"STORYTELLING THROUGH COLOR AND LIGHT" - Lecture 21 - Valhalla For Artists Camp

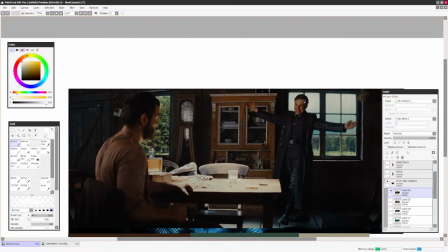Right, so this guy is trying to have a nice conversation with this guy, and he's all friendly and nice, but with his niceness and friendliness,
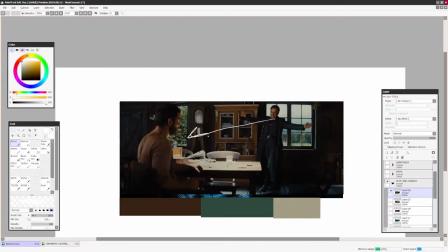he slowly starts to threaten him until he gives up the Jews over here.
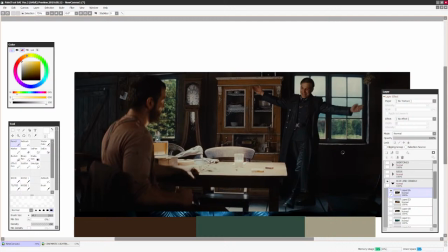And that's the interesting contrast,
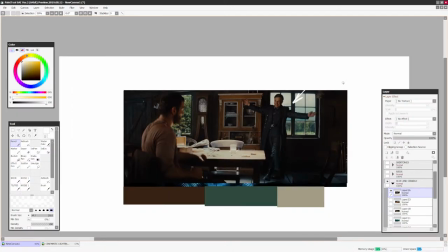because this character himself looks and speaks so unthreatening in such an unthreatening environment that should be
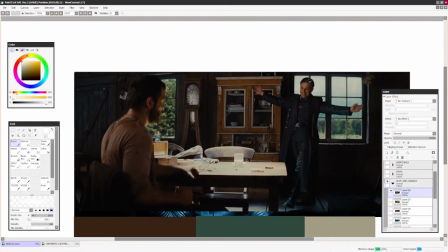nice and calm and awesome. But then when the camera pans down under
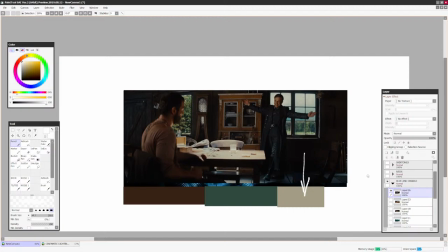the floor, and we see Jews trying not to make a sound, and we know that this guy just invited a bunch of machine gun people in there,
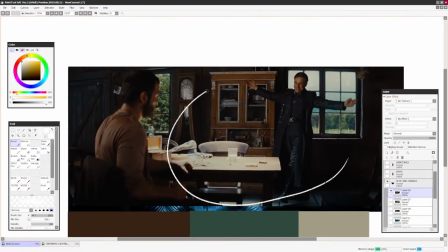there's a dissonance in our brain that, man, this is such a nice and warm, almost moment type of a deal.
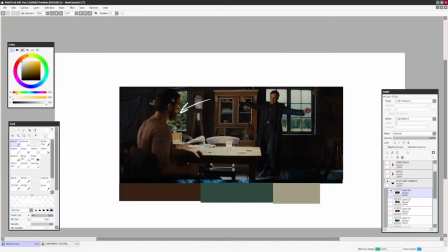And I think that this guy is going to get away with the lie, and we're all calm. Because, again, the color grading is always intentional. But now, this colors and this guy's behavior makes no sense. So that's why you don't have to always show through colors what's going to happen in a scene.
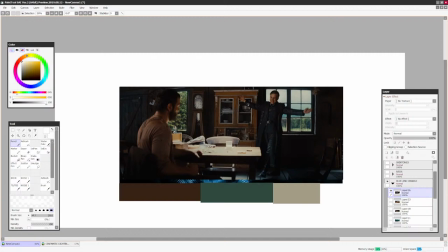You can fake out a scene with nice and cheerful colors and then make something gruesome happen in terms of actual emotion in your scene.
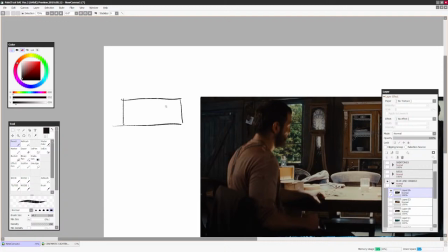Like, for example, if we're gonna have a nice, brightful, cheerful,
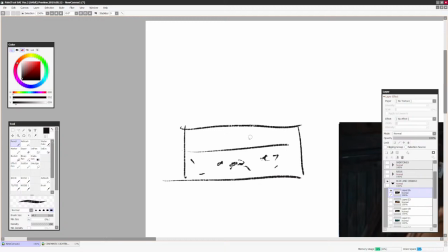field with flowers, and there's a little girl going in the distance,
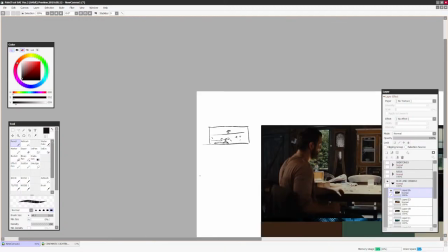and in the foreground we have like an arm laying around all bloody again in the shadow,
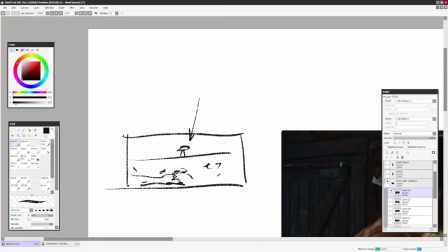there's going to be a dissonance. There's a little girl in the bright, in the cheerful colors on the field, and nothing is threatening.
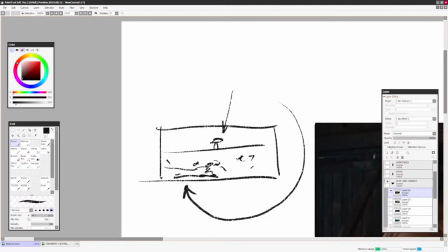But then when you really look at this, you're like, oh my god, she's actually like a very scared person.
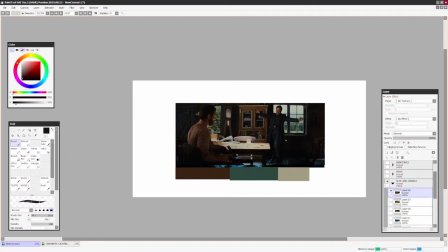See what I mean? Color doesn't always have to say what's going to happen in the scene.
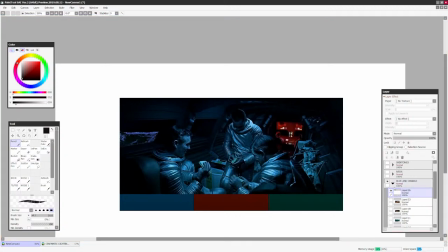It can subvert expectations and do something else. All right, here's some more colors.
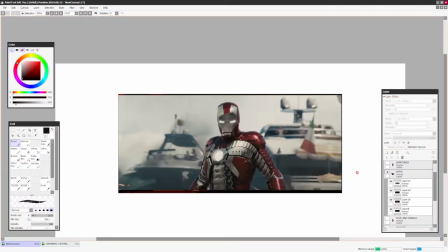For example,
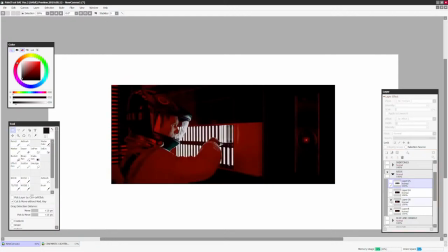Remember we talked about saturation, and let's talk about reds first.
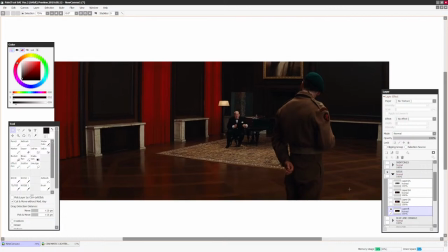See, same rule, 60, 30, 10% rule. This guy is the highlight.
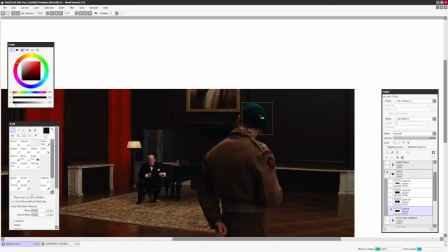We'll have the reds. See, we have a few greens. Why? Well, greens are complementary to the reds, so why not?
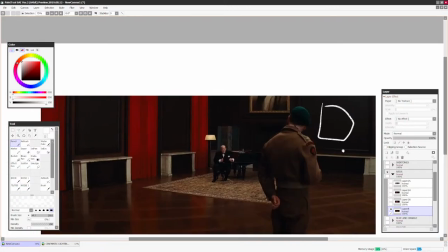I think the walls themselves, they're like dark green. But as we can see here, for the 60%, we have browns.
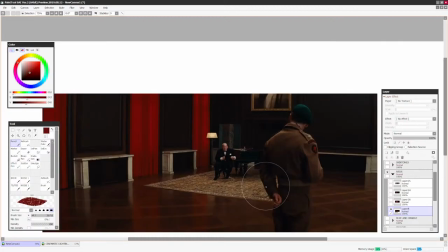Then for 30%, we have reds. Why? Well, I think if I'm not mistaken, I'm sure who this guy, maybe this is Churchill, maybe not.
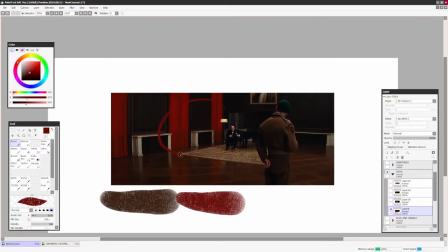But he's speaking to this guy, and we are looking at those red curtains, so maybe danger is arriving soon.
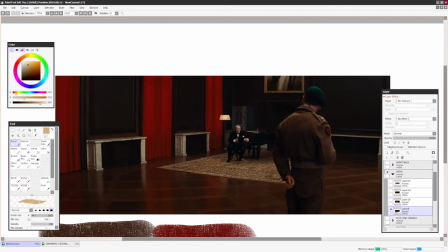Maybe it's not spoken about, maybe it's spoken, you know, in a dialogue between the lines, for example.
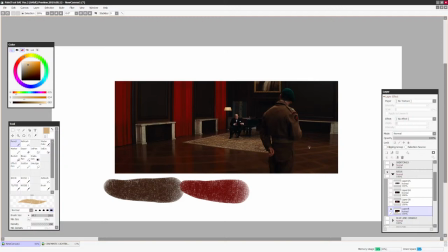But again, the viewer, when he's looking at color keys, color frame, keyframes,
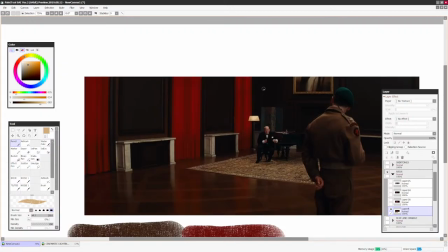or sequence of visual development images, we can hint at certain emotions by adding a certain colors in it, right?
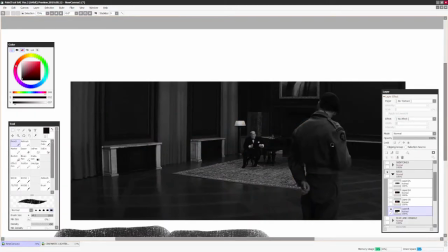And again, this painting works. Why? Because we have neutral base, colors talk to each other, and then we have a highlight color,
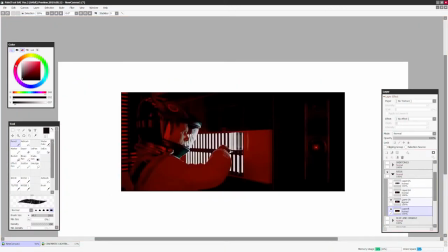a contrast color for the main focal point. Let's look at another image, right?
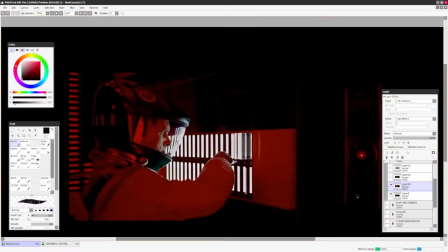We have, you know, a red guy with a white highlight.
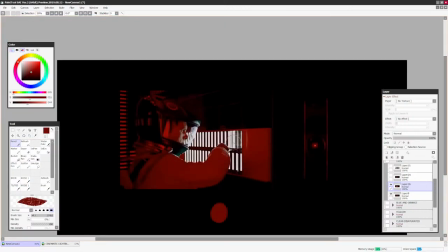This is basically monochrome, right? With a white highlight color. And he speaks to the drone, and everything turns red because I think the drone in Space Odyssey the AI goes against the spaceman, right? And then in this scene, we feel unease because there's so much red, because red associated with what?
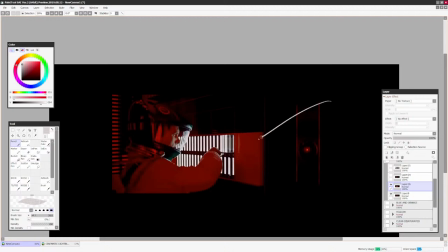Well, with sirens, with blood, with anger. And then this scene is uncomfortable to look at for a long time, right?
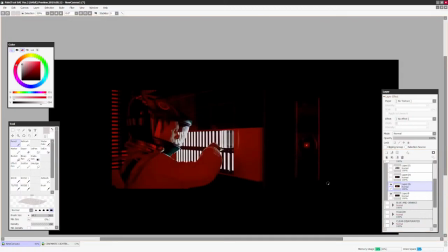And that's why color is so important when we look at any image, because it's subconsciously telling us what to feel,
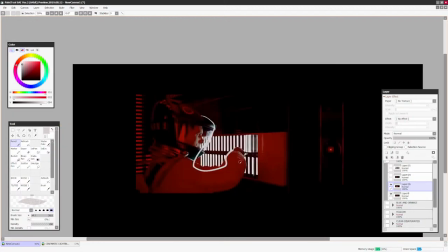even from far away, before we actually see what kind of gesture, emotion, or composition we have prepared for our viewer,
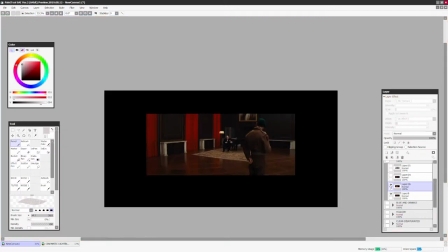right?
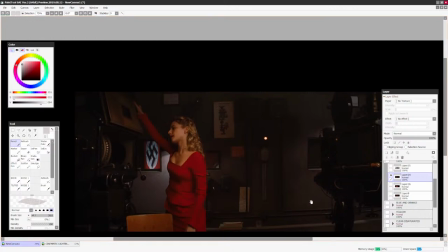So for example, here, well, this is pretty obvious that this is a bad chick, maybe, maybe not, I don't know,
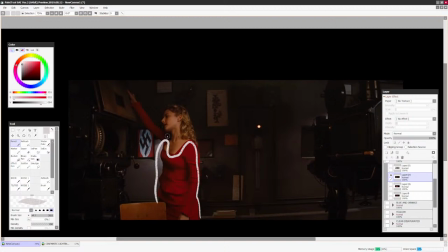but this red really, really accents on top of those browns. And we're like, well, just looking at this image without context, we can be like, well, she's probably very dangerous, or she's very flirty, or maybe she's on a dangerous mission.
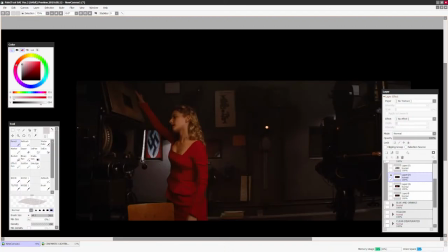Because this red and this red, again, see, this is the only reds in the scene to highlight everything.
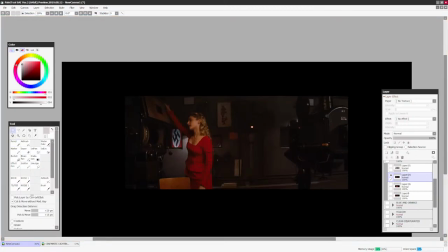And I'm gonna show you a little trick to,
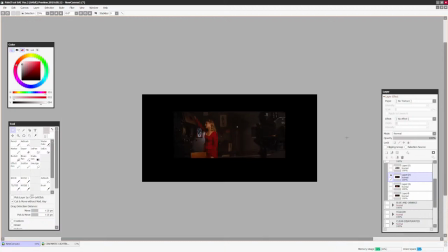you know, simplify other people's work and simplify and look at your own work under a different angle.
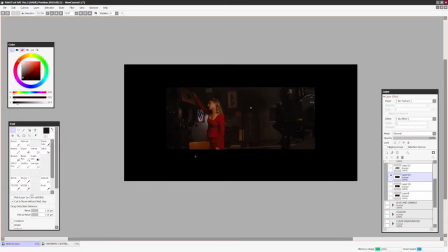So for example, when you're thinking about your composition in terms of color,
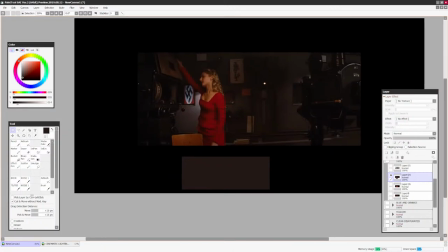what you can do is you can color pick or analyze another people's work and then think about it in this ways.
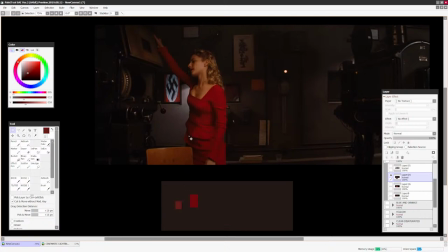There's a square here, and there's a square here, and there's a square here. That's it.
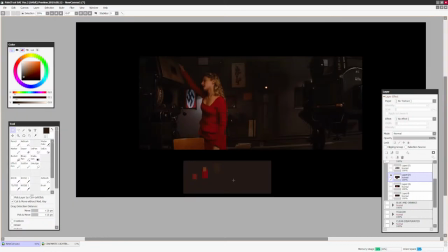This is the entire color scheme of this image.
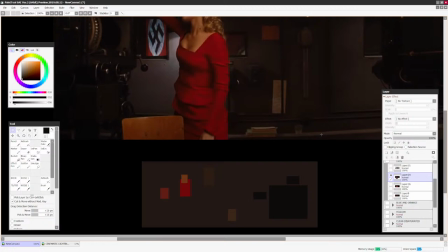Just, you know, put everything as simple squares and look at your own image if it works or not, right?
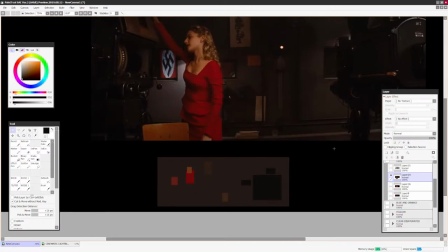What do you think?
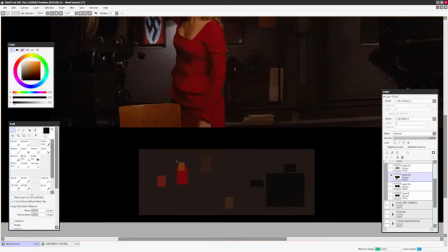Are your images working when you're gonna put it through this, or your image is gonna look something like, you know,
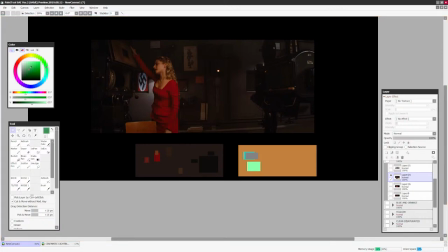something all over the place that doesn't have a clear focal point, and you don't understand
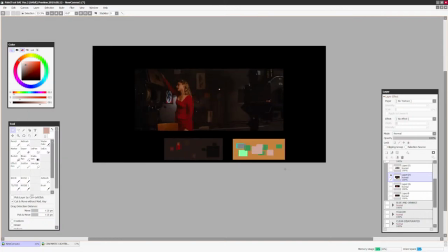values, and everything, you know, it just falls apart? Where do you look? Here? Do you look here?
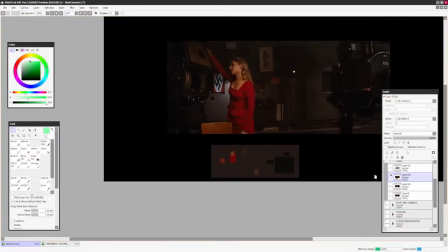Do you look here? Right? So those little simple, I'll call it color diagrams,
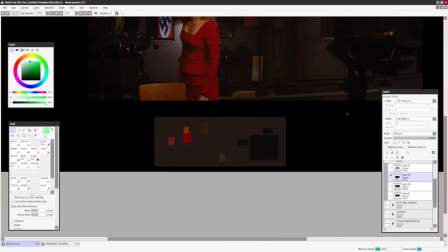or I guess color swatches, or yeah, color maps, I guess.
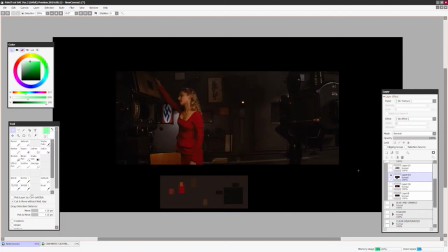It really helps out first dissect other people's work and then look at your own work and see if it works just by color picking different
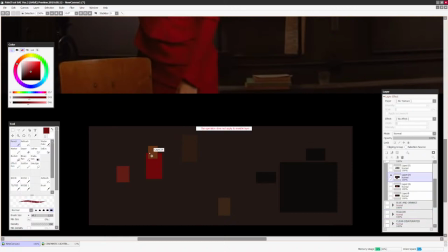hues and making them as squares and see if the relationship between them works or not and what needs to be changed.
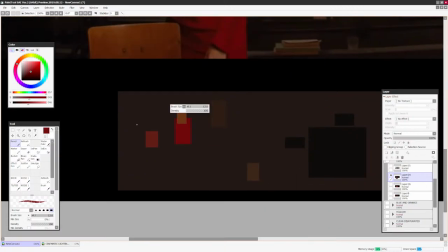And actually, without committing any brushstrokes, you can solve a lot of problems just on the side of your canvas,
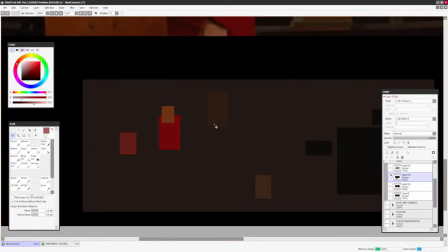on a little square like this, by just thinking about the relationship of those awesome color squares and see if they work.
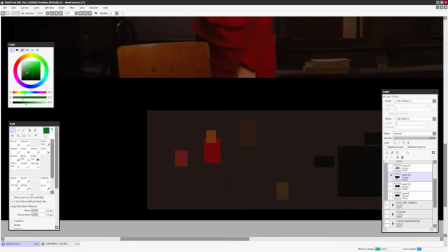Like for example, if I wanted to add more of a punch here,
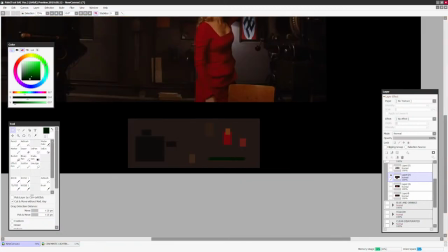maybe I can add her like on a green carpet, for example.
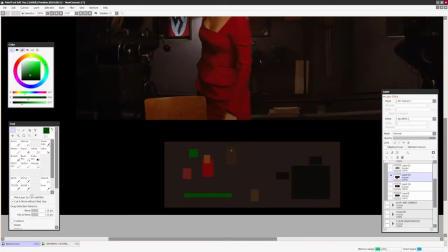But the carpet is now too distracting, right? Maybe I need to, you know, balance it out with other greens here, maybe another green here.
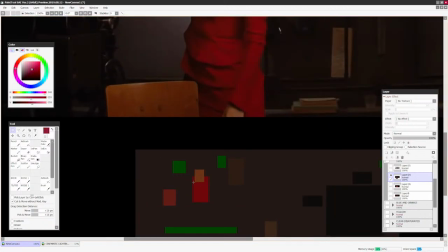But now the highlight color, you know, disappears. So maybe what I need to do is I need to add another more saturated highlight color.
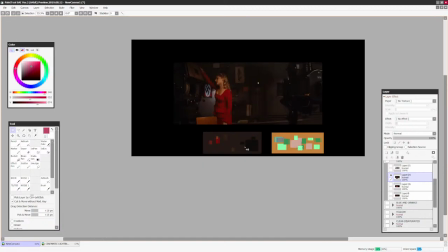Now she pops back in, right? So now what you can do is you can solve a lot of problems really, really fast just by doing this.
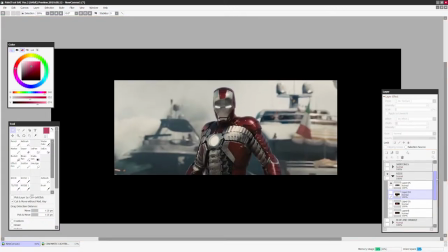Let's look at another example. So Stark, Mr. Stark, right?
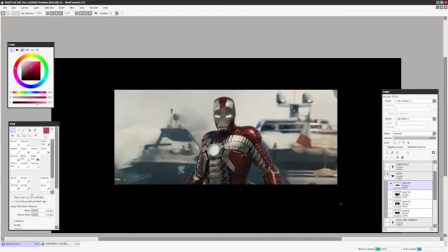So for example, here, what do we have as highlight color? Red, right? That's the highlight color. And then everything else is a neutral base that the red pops on top of, right? what kind of harmony this is. Is it triangle or not triangle? Triangle bangle?
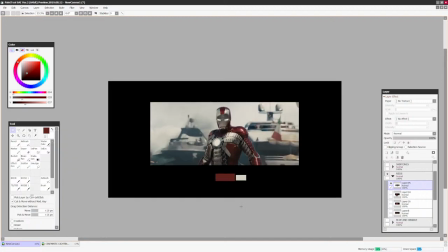I don't know. I don't care. You know why? Because I can only think about, does this color pop on top of it in terms of contrast, value, and everything else?
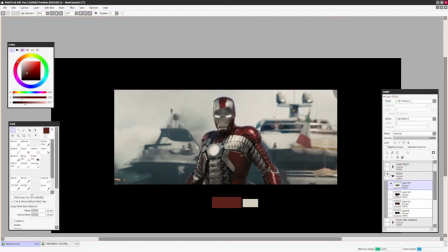And if it does, cool. If it doesn't, oh well, right? And another thing that is interesting,
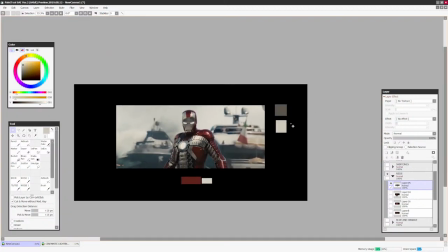usually more desaturated objects and more clean whites and grays is usually associated with, you know,
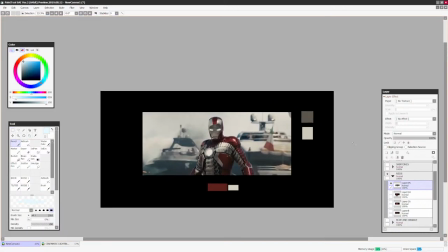sci-fi colors and sci-fi settings because they're so muted, again, because of our associations.
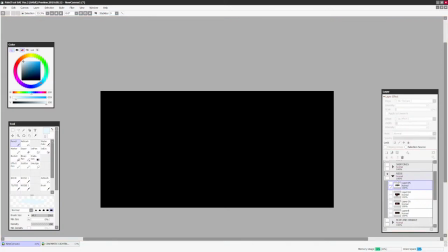What do we think about, you know,
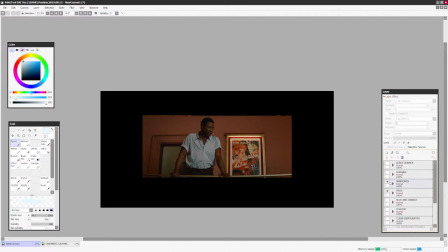here, no, those are the, what do we think about, you know, what do we think about when we think about sci-fi, right?
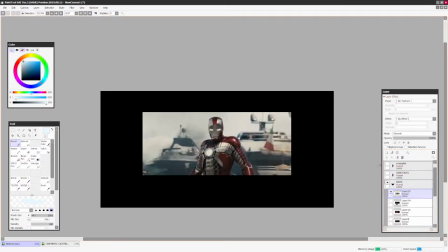It's usually really clean metal.
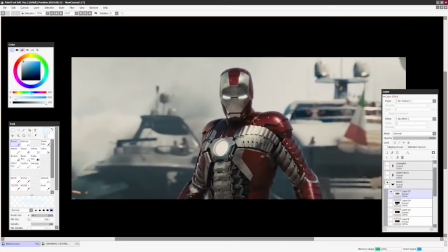Metal associated with gray, with a clean lab, with doctor coats.
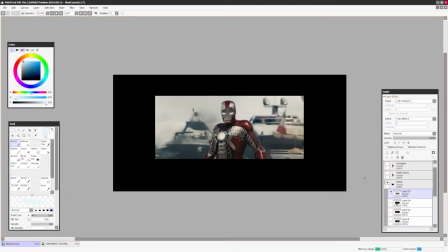So when we're using desaturated colors, like blue desaturated colors and everything else, it's usually associated with a sci-fi.